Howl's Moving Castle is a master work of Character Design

Character design is a funny thing.
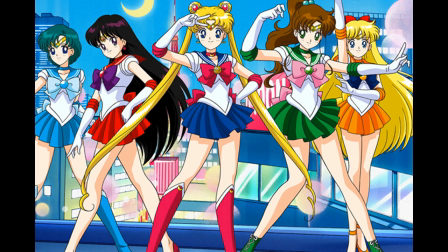It is an integral part of visual storytelling, but most viewers don't pay it a whole lot of attention.
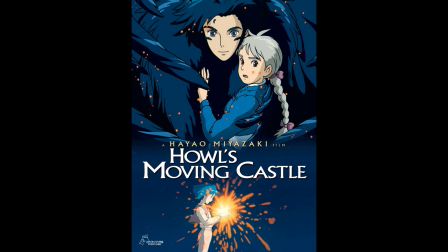I want to focus on character design in Hayao Miyazaki's Howl's Moving Castle, and how it helps establish character development.
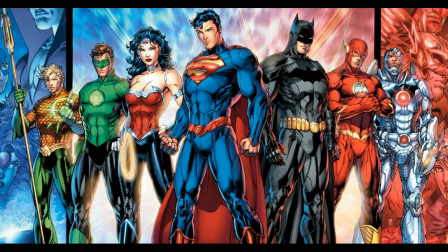But first, let's look at some of the basic philosophy behind character design.
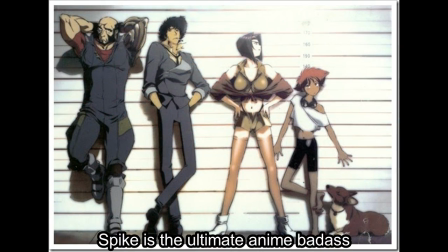Beyond "this character looks like a badass" or "holy crap,
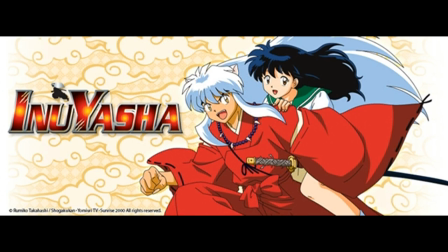I want to cosplay her," most people don't consider the design of a character too closely,
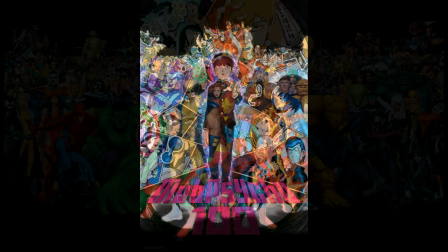but it's really a very important part of developing a story.
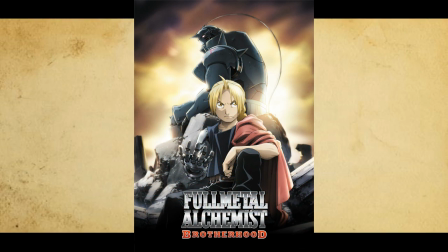Good character design has to not only be nice to look at, but also convey information to a viewer.
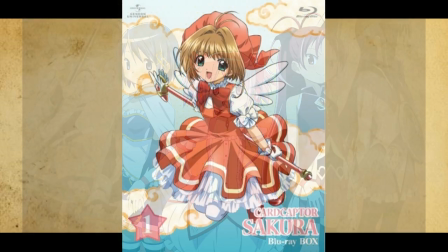How a character looks, their clothes, their hair,
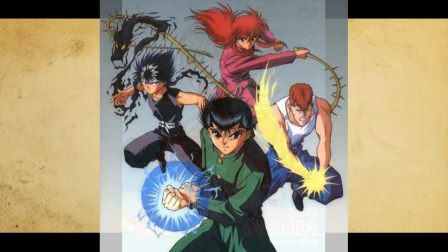the shape of their eyes and face and body types convey a lot of information about them.
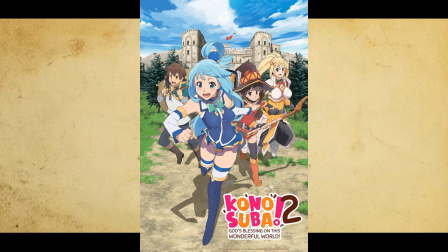Personality, profession, stuff like that. So let's look at Naruto, for example.
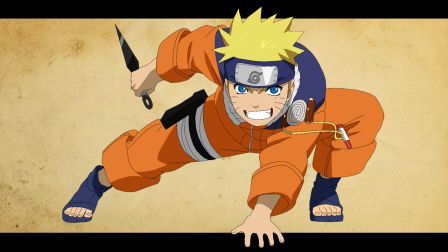Never mind that orange is, logically speaking, probably the worst color a ninja could wear.
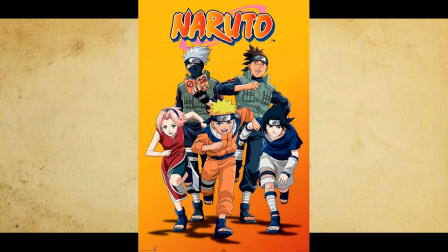This is actually some really solid character design. Bright colors, exaggerated posing, and that spiky hair.
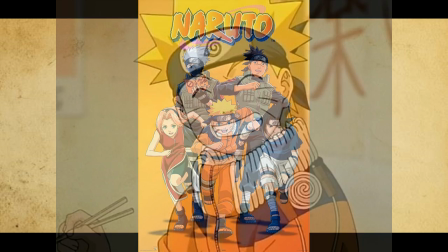One glance and you can sum up his core personality. Naruto is energetic, outgoing, and a young hero.
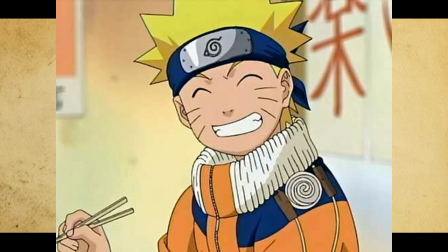The colors and shape of his composition are able to convey an effective first impression.
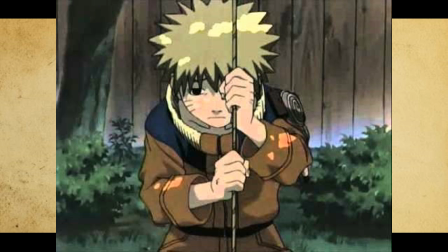While the story itself will introduce more nuance to his character,
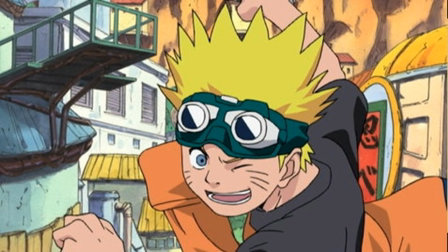this initial impression primes us for his outlandish, even prankster attitude in the early chapters.
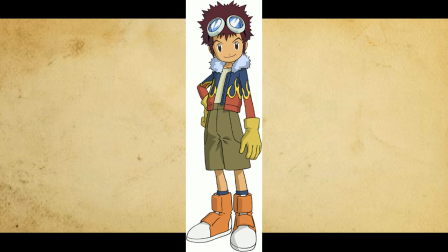And bright colors plus spiky hair is a really good character design for shonen heroes.
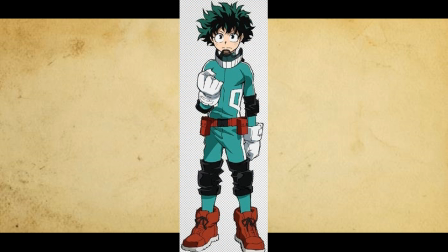Look at Izuku in My Hero Academia. Bright colors and spiky hair.
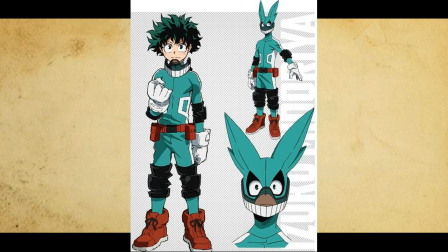His design is more subdued than Naruto's, but then so is his personality.
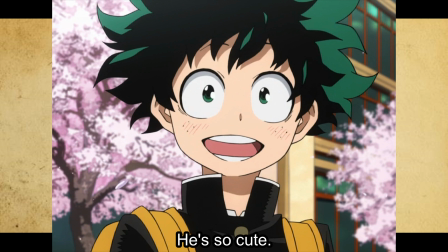More shy and nervous than Naruto, but still young and heroic.
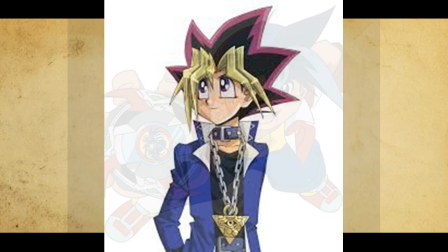Bright colors and spiky hair are a mainstay for your energetic, young, friendly shonen hero.
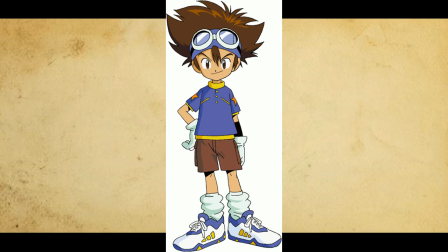And this even holds true for the ultimate shonen hero of our time.
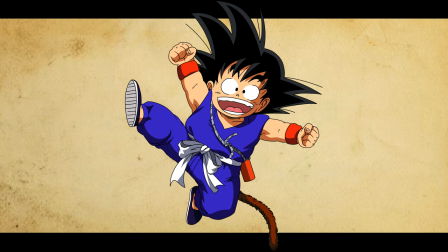Goku has super bright colors and super spiky hair,
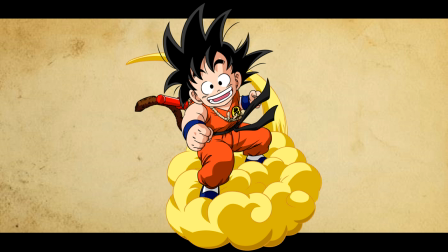and never a hero more bright and energetic and pure-hearted have you seen.
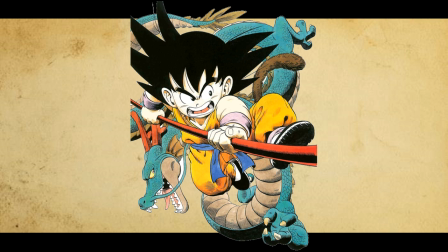Aspects of his design, like the tail and the power pole, are a nod towards his origin as Son Goku of the Journey West legend.
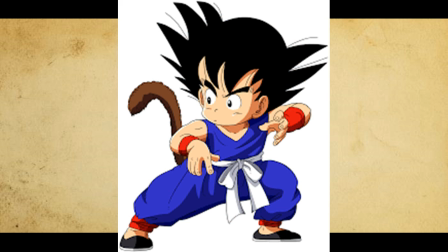His fighting gi instantly lets us know that not only is this a fighting action show, but one with action based in martial arts specifically. It's a very effective design.
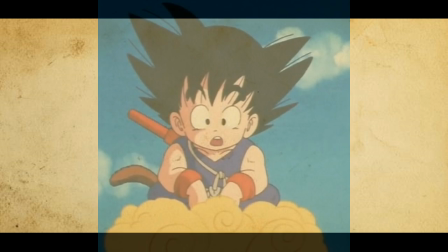But not only does character design help establish character traits with a first impression,
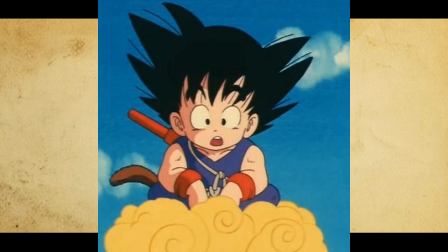it can also be used to draw a contrast between characters. Compare little Goku to little Gohan.
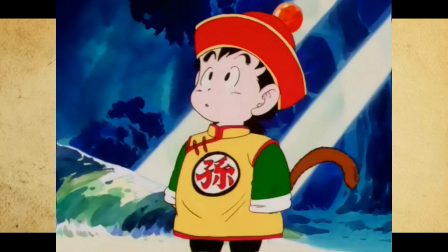Gohan is still in bright colors, and his hair is even a little spiky, but instead of a fighting gi,
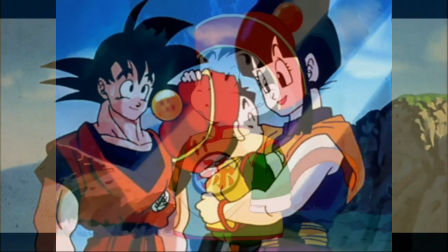he's dressed in traditional-looking Chinese clothes, much like his mother, Chi-Chi.
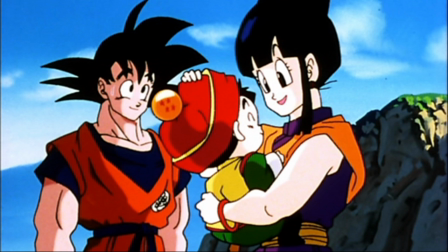Little Gohan isn't a fighter yet, and his outfit clearly reflects that.
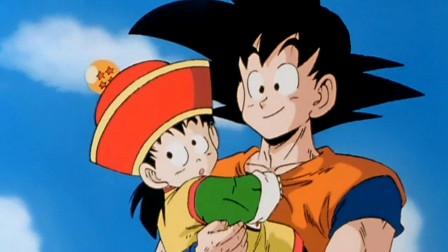Also, his hat and the Dragon Ball on top are much rounder and more contained than Goku's wild mop of hair, hinting that Gohan will be milder and less outgoing as well.
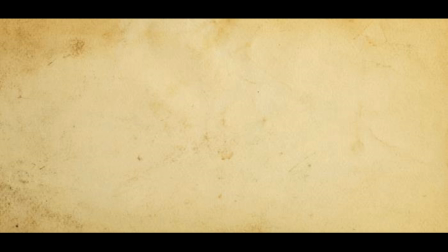Character design can also be used to draw a connection between two characters.
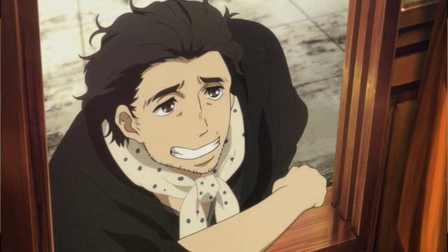Look at Sukeroku and Yotaro from Showa Genroku Rakugo.
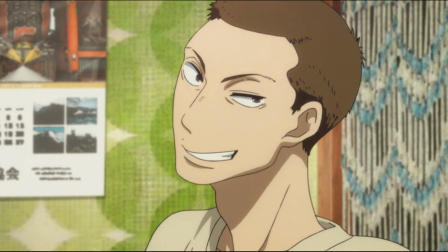If you've seen this anime, it's fantastic. Everyone should watch it.
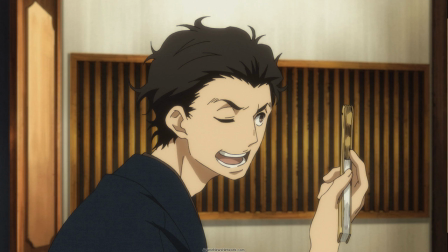They both have that same little curly loop on their nose.
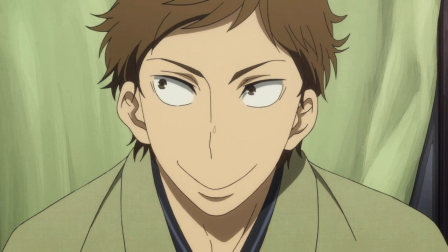It's a subtle thing, one that's easy to miss,
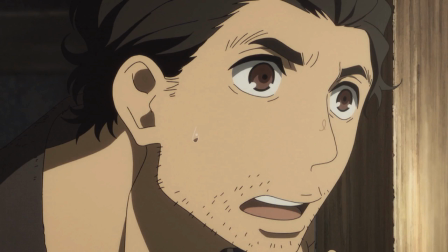but it gives these characters an implicit connection, even though they have never and will never meet. Their personalities, their style of performance,
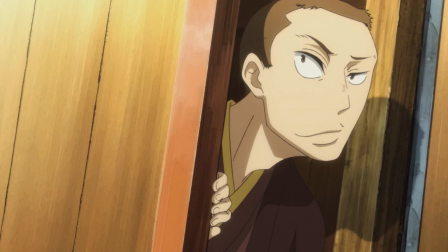and their roles in the story are hinted to parallel each other with this simple visual cue, though.
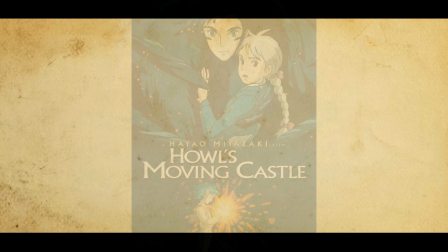So let's look at Howl's Moving Castle.
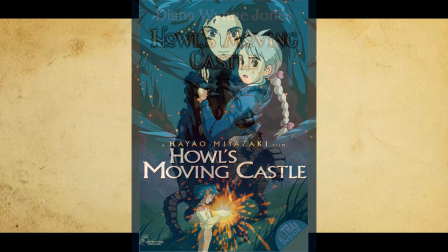Howl's Moving Castle came out in 2004 and is based on the book of the same name by Diana Wayne Jones.
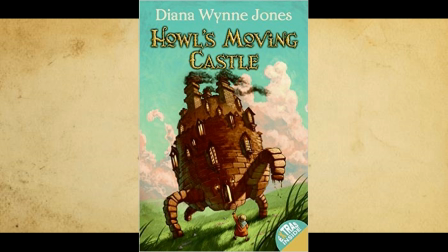It's apparently pretty different from the book, but since I've never read it, I can't speak on that too much.
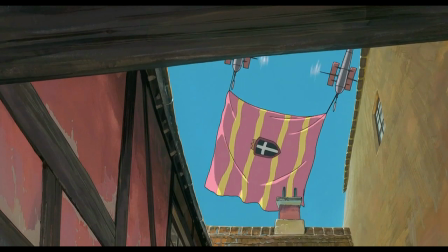It's a film that deals a lot with war and pacifism,
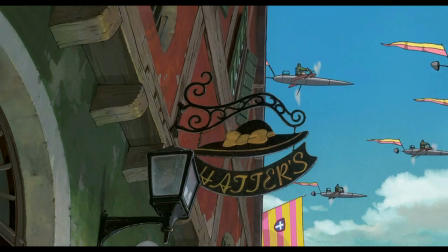emotional honesty and responsibility, and even the question of identity.
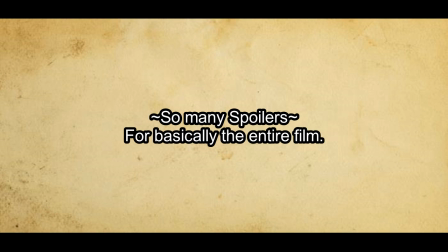Note, lots of spoilers moving forward, so if you haven't seen the movie, be careful.
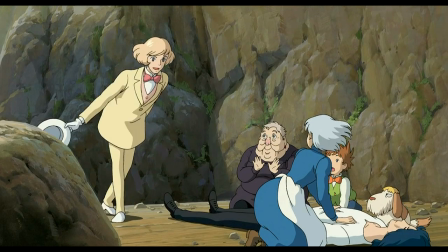Between the missing prince being disguised as a turnip-headed scarecrow, Markle disguising himself as an old man,
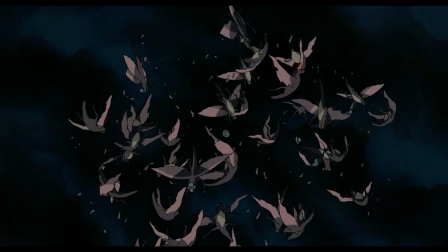and the state magicians slowly losing their human forms forever, the question of appearance and identity is a recurring motif.
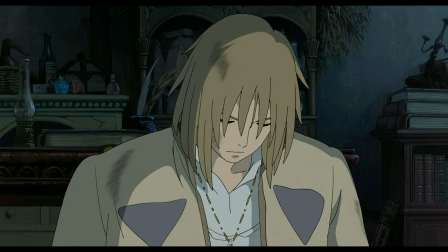So character design becomes particularly important in Howls,
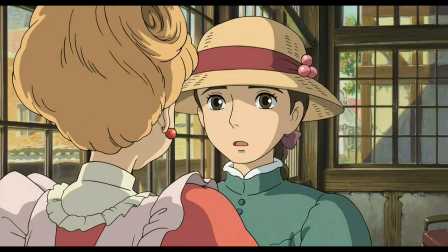not only to help in our initial impression of the characters, but also to help us understand their growth.
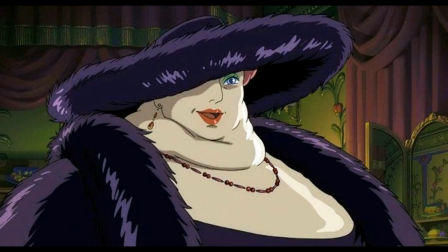We see this very clearly with the Witch of the Waste, Sophie, and Howl himself.
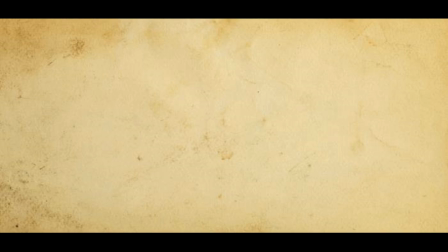Let's start with the Witch of the Waste. When we first meet her, she looks like this.
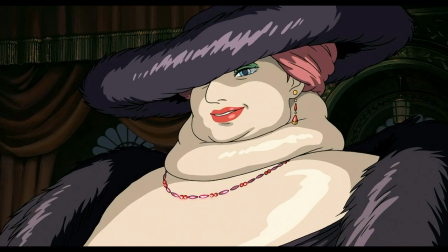She's used magic to glamour herself, and the result is kind of alarming.
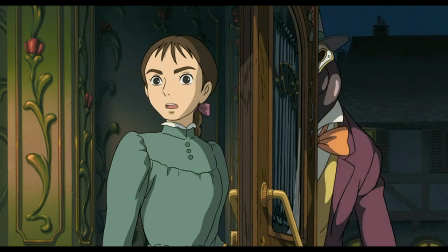She's this big, formless shape in bright makeup and jewelry, menacing and obsessed with outer appearance.
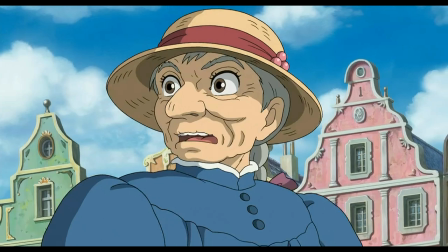It tells us an awful lot about her. She puts us on edge. She's dangerous and kind of inhuman.
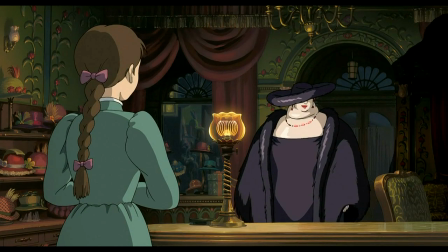She could not be more different than the rather plain Sophie. And then she gets her magic taken away.
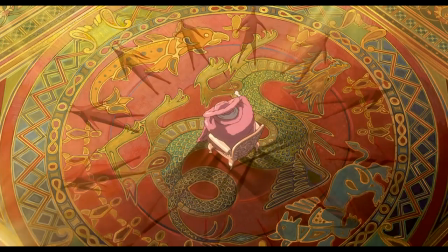Deprived of all her magic, she reverts to this tiny,
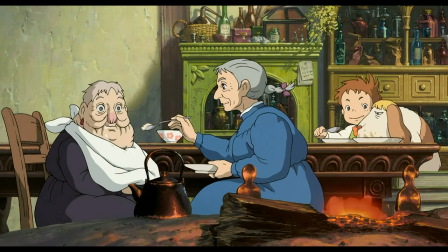rather sweet, kind of senile old lady, totally human and almost helpless.
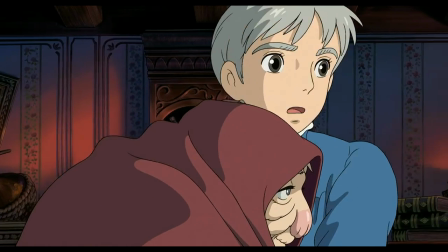It's a startling difference. It also happens at the exact same time that the much larger threat,
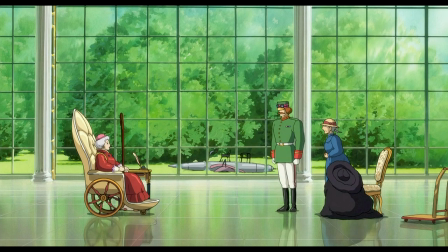the looming war and the war-mongering government,
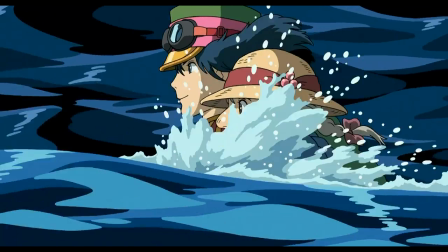appears center stage in the movie, and the witch goes from the main antagonist to a lovable side character.
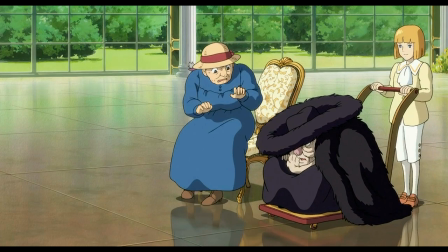Her character development happens narratively at the same time it happens visually.
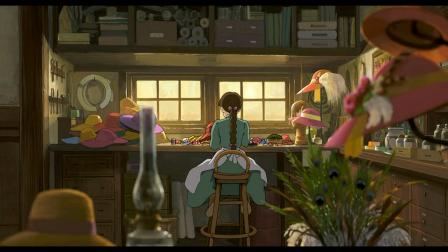Sophie is a much more complicated case. Her character design shifts are a major plot point.
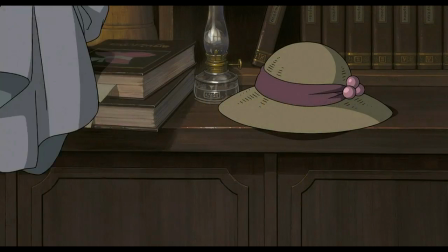At the beginning of the movie, Sophie is a bit of a shut-in.
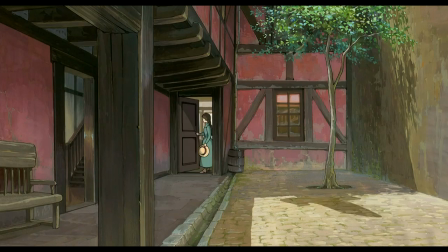Mature to a fault, she has dedicated her whole life to work and has eschewed fun.
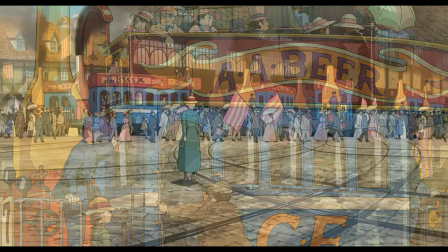And her character design reflects that. She wears a plain dress, her hair is in an unassuming braid.
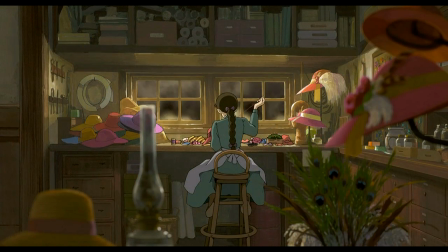Despite working in and owning a fancy hat shop and making beautiful,
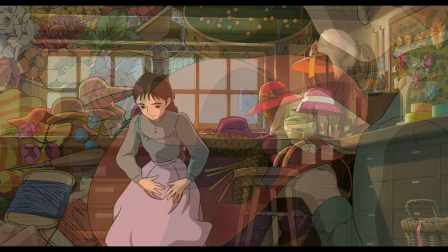intricate hats all day, her own hat is very simple and plain.
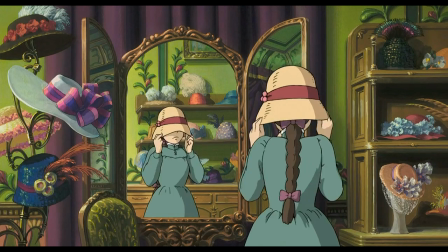She keeps her emotions totally subdued and comes across as rather lonely and unhappy with low self-esteem,
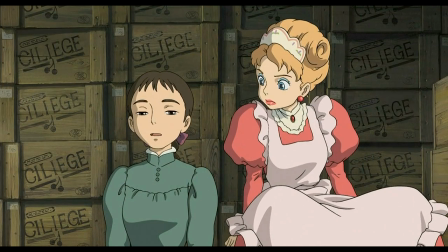especially when she is compared to her younger sister, friendly and outgoing in big, bright outfits.
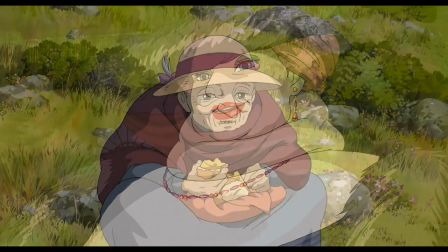After a bad encounter with the Witch of the Waste, she is cursed for her outer appearance to reflect her inner emotional state,
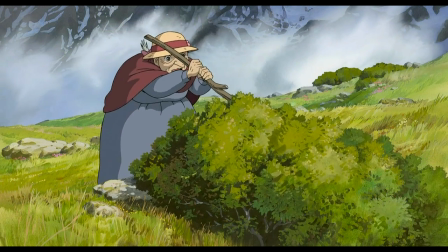and Sophie takes on the appearance of an old woman.
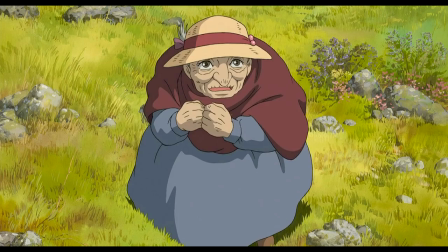So now, Sophie's appearance literally reflects her emotional state and growth.
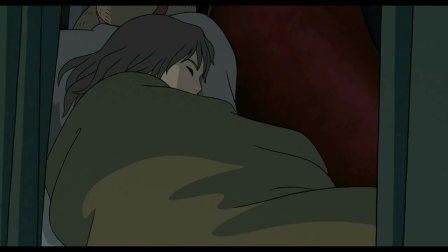In moments of emotional vulnerability,
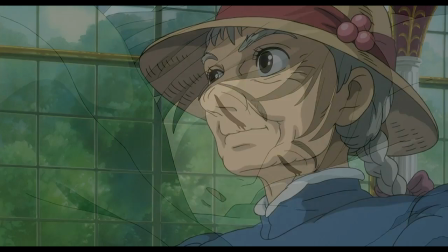when she lets herself be honest about how she feels or acts more spontaneously,
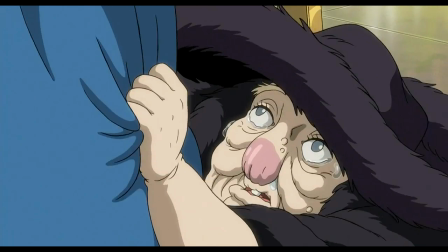she grows younger to reflect that, but fear and self-doubt make her revert to old age.